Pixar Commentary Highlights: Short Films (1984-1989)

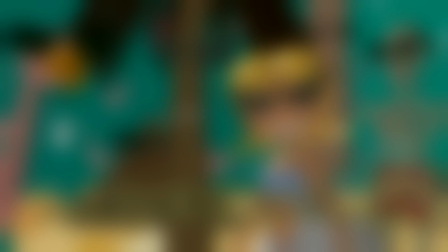495s
There's this long pause, and then there's this huge crash that goes, and it's like much later than you would expect.
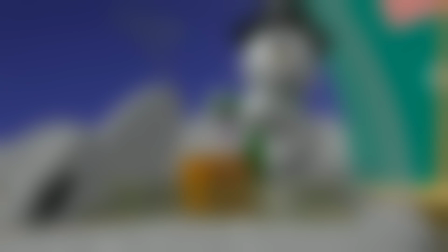501s
And it just caught me off guard and was so funny. And then the incredible sound is when he finally does explode,
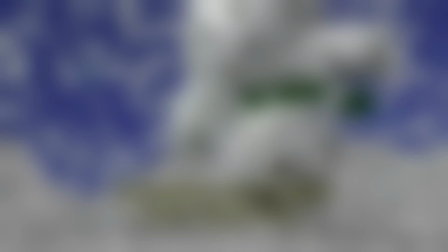508s
expecting that the whole snow dome is going to come apart, but instead it just makes it this violent swirl, and you cut inside,
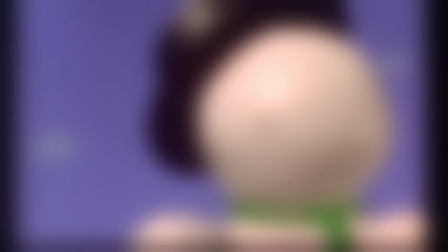514s
and it's going all around you. I went to Eben and Bill and I said, okay, tell me now whether we could do the snowflakes floating around,
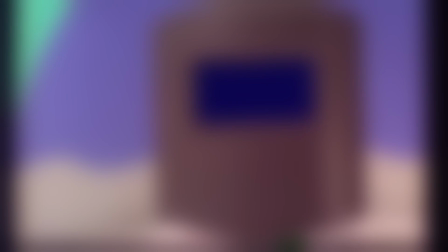522s
because if we can't, let's come up with a different idea, because it is so fundamental to those snowballs
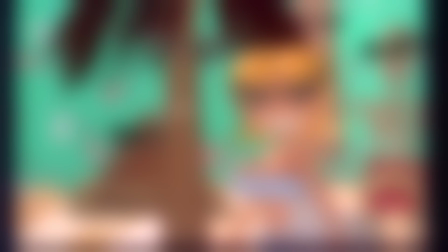528s
to do, to make them float around. And that's when I always love giving these guys challenges because they always figure out a way to do it.
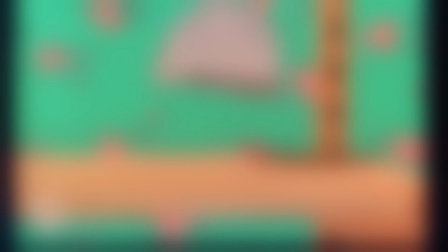537s
It was pretty difficult to work with, but I think in the end, every single shot had to be tweaked numerous times, but it actually worked out pretty well.
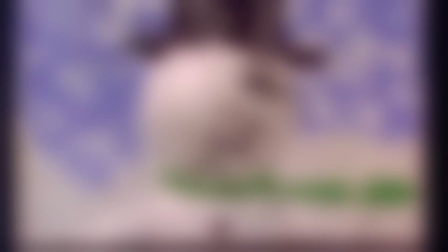545s
It was really funny when it broke. Remember that? It broke in terrible ways. and the snowflakes went everywhere like at lightning speed and stuff.
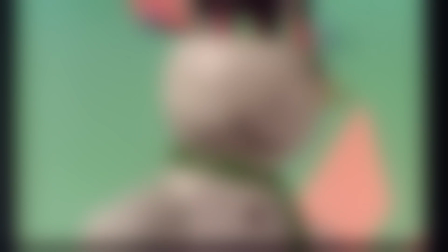553s
It was pretty funny. I think it's more common that they broke than that they didn't, right? Deirdre Warren came up with the ending with the mermaid in it. I remember sitting in her office in a little story meeting.
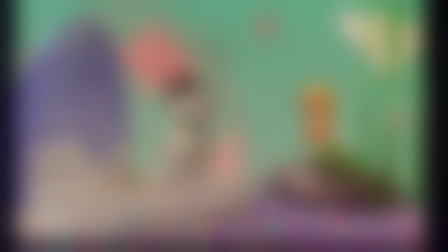562s
She came up with that idea, and it was like, That's great. it. It was perfect. Yeah. And so we went with it. I think that story was created in about 2 days. It's amazing. Yeah.
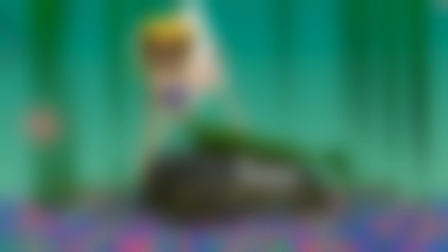573s
As we were making Knick Knack, Bobby McFerrin had the big hit, Don't Worry, Be Happy.
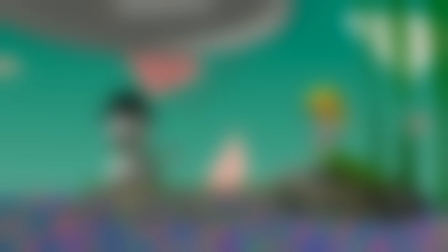577s
So one of the funny things is at the very end, we did not have placeholders for the end credits.
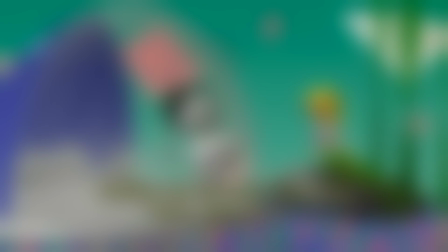584s
And so we had just typed out blah, blah, blah. So when the blahs came up, he started singing blah.
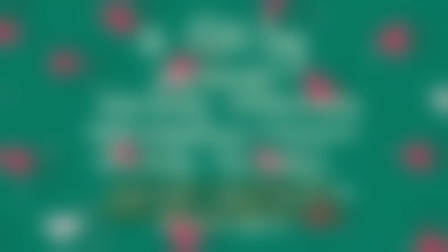591s
And it was so funny to us. That's what we left it in there. And a lot of people don't realize that is Bobby McFerrin saying the blahs.
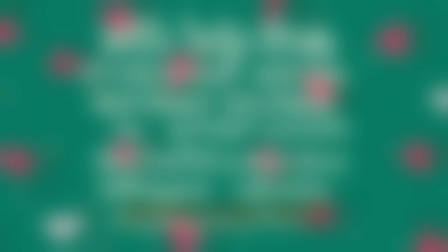598s Blah, blah, blah, blah, blah, blah. Blah, blah, blah, blah, blah, blah.
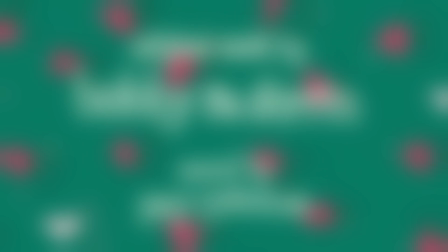603s
After 14 years, it's still a fun film. Blah, blah, blah.